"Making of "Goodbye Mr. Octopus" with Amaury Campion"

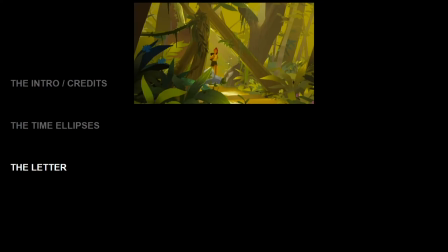And so I will try to explain to you without any sound the difference between the music, if that interests you. So first we have kind of percussion items during the jungle with marimba. We just support the immersion.
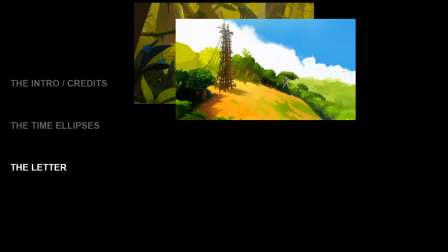We have it through the jumping tower with songs by the women.
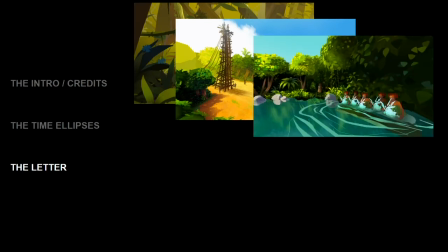And then we have also this water drumming experience that I found super cool. I discovered this from the Vanuatu people, and I found it so incredible that I really wanted to have it on the short. It's like basically making music with water.
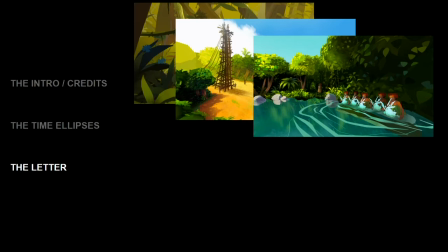And so I contacted a band from Vanuatu to have this music, and so super cool. Mm. And then after this piece, we get back to a more inspiring music, uplifting and cocooning.
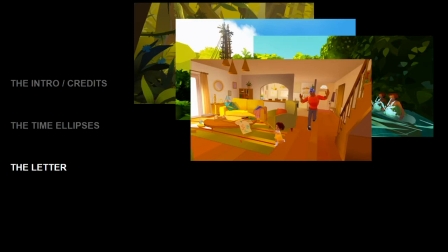So when showing everything about family life, we are using more cello and violin to have a more emotional aspect.
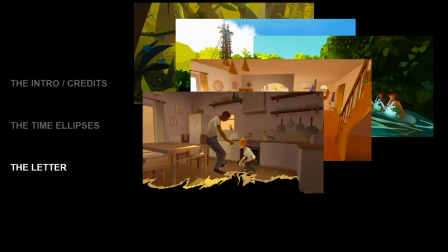And then after this, when she's telling him that she's pregnant, there is more emotional tension. And so there is a rise in power of only the cello in what we call the void,
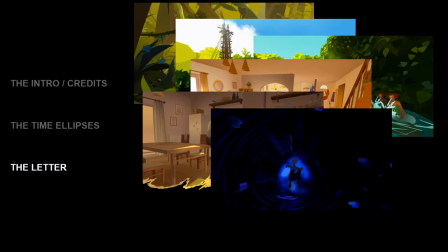expressing more the loneliness of the moment and the emotion and the loss of senses,
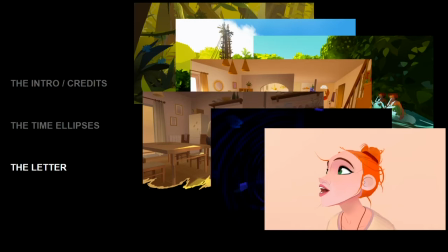until this moment when she's entering what we call the comfortable void, where she's feeling much more confident. And so we go back to a more normal music with the guitar that enters in the story, because of course Stella is entering the story.
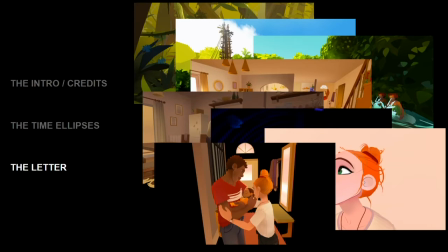And slowly, because she's fading out of the life of the family, also all the instruments are fading out,
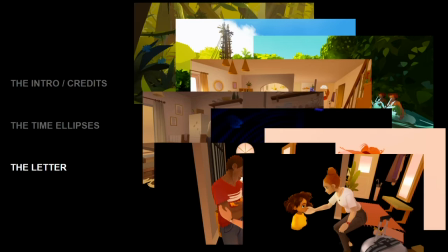except the piano that emphasizes the living and the consistency of the story. I don't know if you noticed all the details, but for me it was really important, so I really encourage you to watch it again, maybe. And maybe you will feel more emotion by focusing on the music.
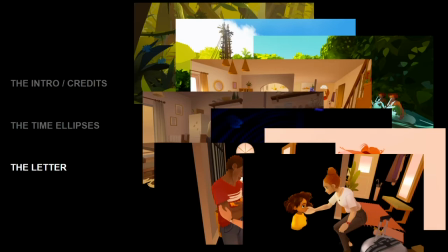I don't know. Well, I'm really proud of what Peter did with the music. So yeah, it works in a level that is subconscious, so you don't really notice it, but you feel it. I think it's sometimes you don't want the audience to notice it too much, right?
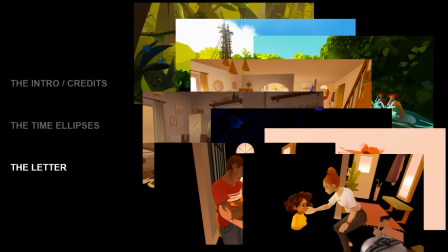I think it's definitely a feel for sure, and it works beautifully. So yeah, that's what I wanted. I didn't want to have the music that was too powerful, but something that make cohesion. So we'll talk about the character's topology.
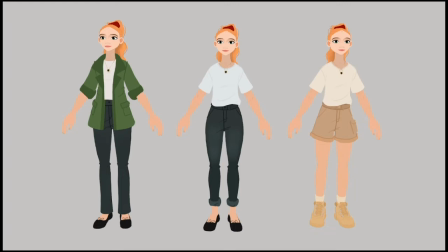We'll get back to this more in detail when we go into Quill. But for instance, here are three models that made Lea. So you can see we go with this first shape of the characters, and then trying to change the outfits to match the scenes.
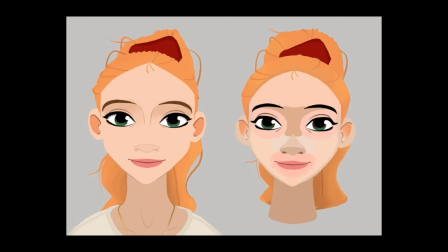How we built the face here, we forced the colors of the face. Of course, we didn't have this level of details everywhere, but for instance, when we have Liv that is in huge scale in front of us, we needed to have this level of details.
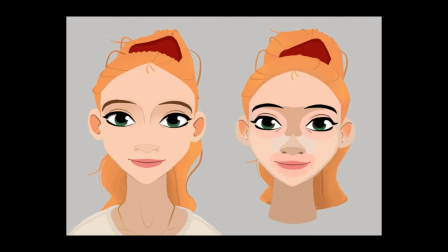So what's interesting that all the eye is made with only one brush, well, one type of brush. So it could have been in a different layer without changing the number of draw calls. And then I think everything
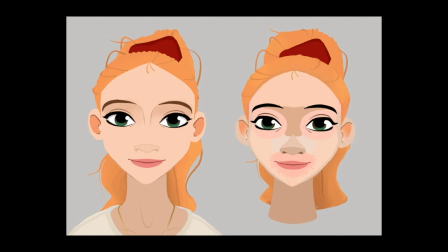else in the face is also one brush. So it's really to keep the consistency in the draw calls.